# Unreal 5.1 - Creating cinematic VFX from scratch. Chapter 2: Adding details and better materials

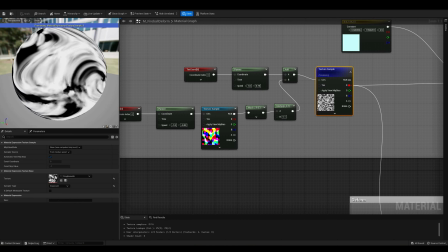16:30 Afterwards, the red and green components of the bottom sampler output
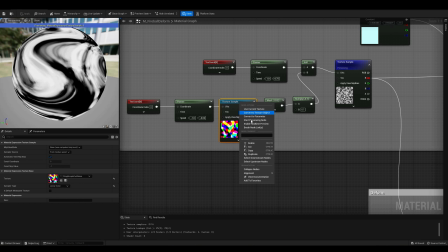16:34 are scaled down and added to the UV coordinates for the top sampler.
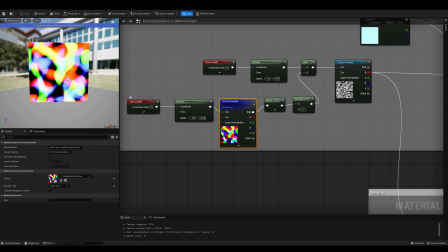16:41 Let's preview this second texture sampler to see what we end up with. As you can see, the combined panning of the first texture with the distortion added by the second one produces very chaotic results.
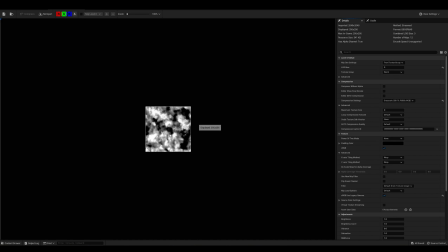16:55 I'm not scaling down the speed because this seems more or less appropriate for the effect that I have in mind.
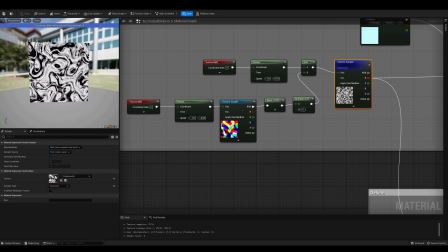17:01 By the way, these textures are available in the Unreal content folders, so there's no need to download them.
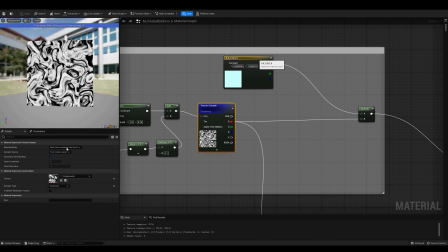17:06 You can also experiment using the rest of the different available noises,
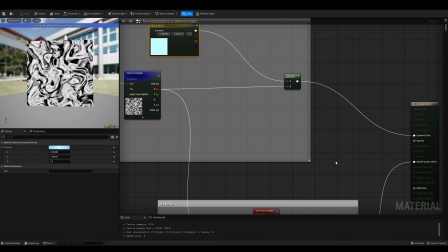17:10 but remember to use a color one for the distortion, otherwise the red and green channels will be the same.
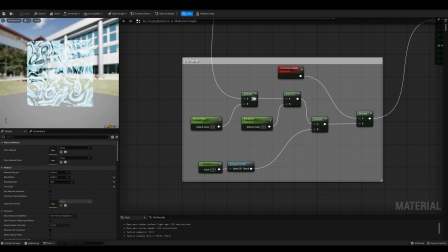17:18 The final step for the emissive output is multiply this by a color parameter, which I set to a bright pale blue to pair with the rest of the effects.
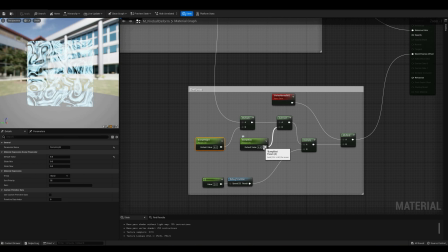17:30 Let's take a look at the wall position offset now. I'm taking the grayscale output from the sampler and first multiplying it by a parameter, then subtracting another from it.
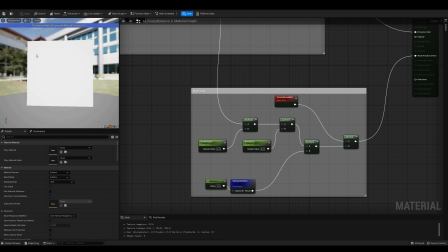17:41 These two operations will scale and bias the result. Next, we're multiplying this another two times.
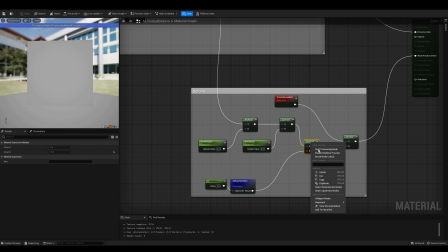17:50 First, by the sine of the time to make it oscillate between the minimum and maximum values,
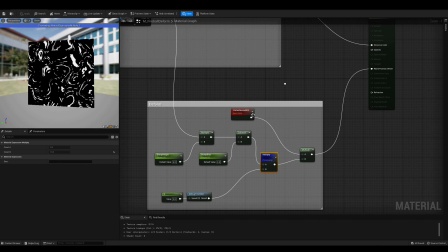17:56 and then multiplying it by the vertex normal in world space.
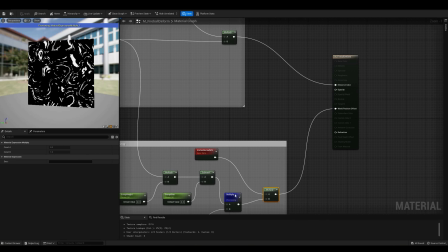18:01 Using this as the position offset will make the vertices of the sphere pulse in and out at a constant rate,
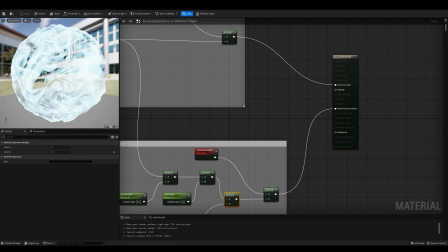18:07 which will be enough to bring some of this chaotic electric motion to the mesh.
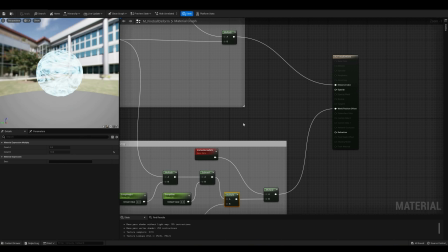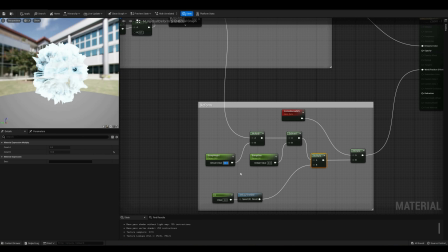18:16 You can tweak the scale and bias parameters to adjust the size of these spikes and how much of the motion goes inwards versus outwards. Since the sphere I'm using for this tutorial is pretty small, I'll keep the scale to a low value.
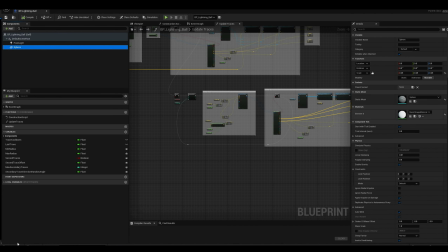Next, let's apply this new material to the mesh and see how it looks in the scene.
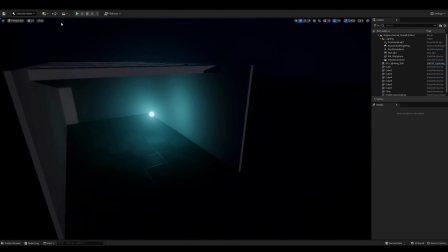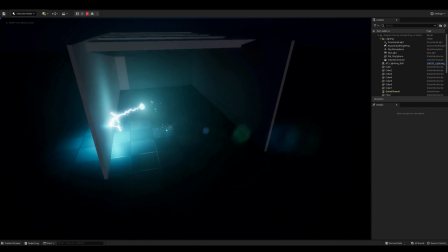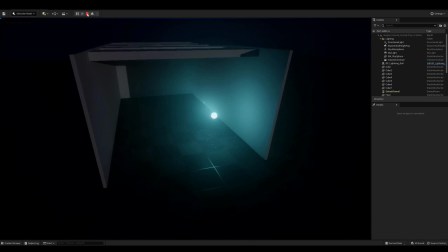18:57 Great. Finally our sphere looks a bit more believable as the source of all this lighting, but I think that we can still do better.
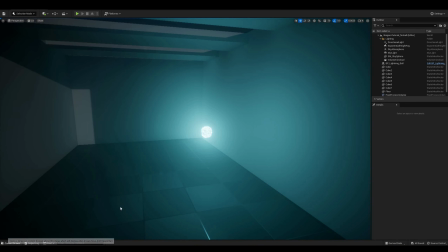19:03 Next, we'll add a bit of detail to it with some lighting arcs orbiting its surface.
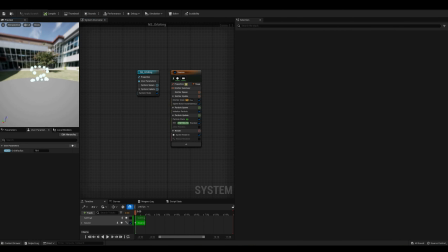19:08 We'll create a new Niagara system for this effect, and we will attach it later to the sphere in the projectile blueprint. Let's check it out.
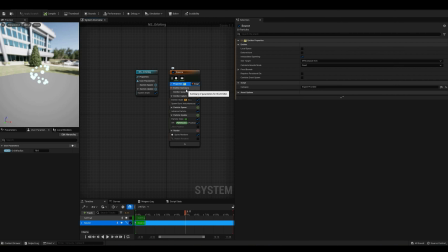19:23 This emitter creates some particles with unlimited lifespan and then arranges them into this spinning double orbit pattern. Here's how it works. I'm using a GPU system because later on we'll spawn a lot of particles from it to make a second trail, and at that scales, a GPU system will be always more efficient.
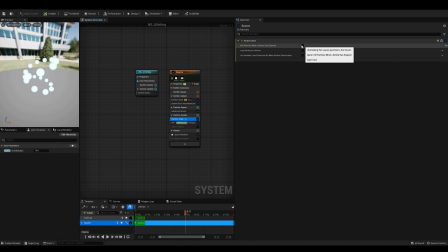19:43 In the initialize particle module, most of the properties are either unset or set to simple constant values. Next, the Kill particles when lifetime has elapsed checkbox is disabled because we want these particles to live forever. As you can see, this is all very standard.
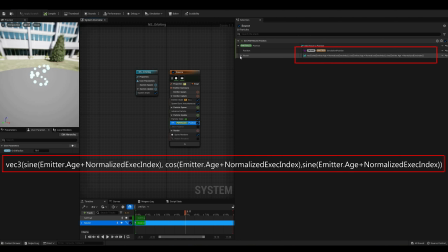20:00 The key part happens in this setPosition module, where we are going to use a bunch of math to play the particles in very precise locations. In this case, I'm going to do it manually with Niagara pre-built modules, but if you collapse those, you will get a condensed version of this in expression form.
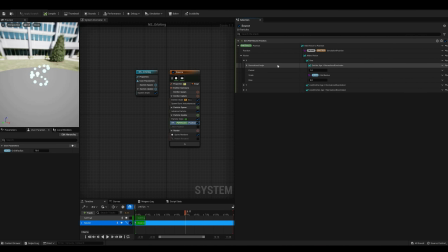20:20 Note that this expression is missing the scaling and bias factors that I will use, but if you want to, you can almost replace all the stuff that I'm going to explain next with this line of code.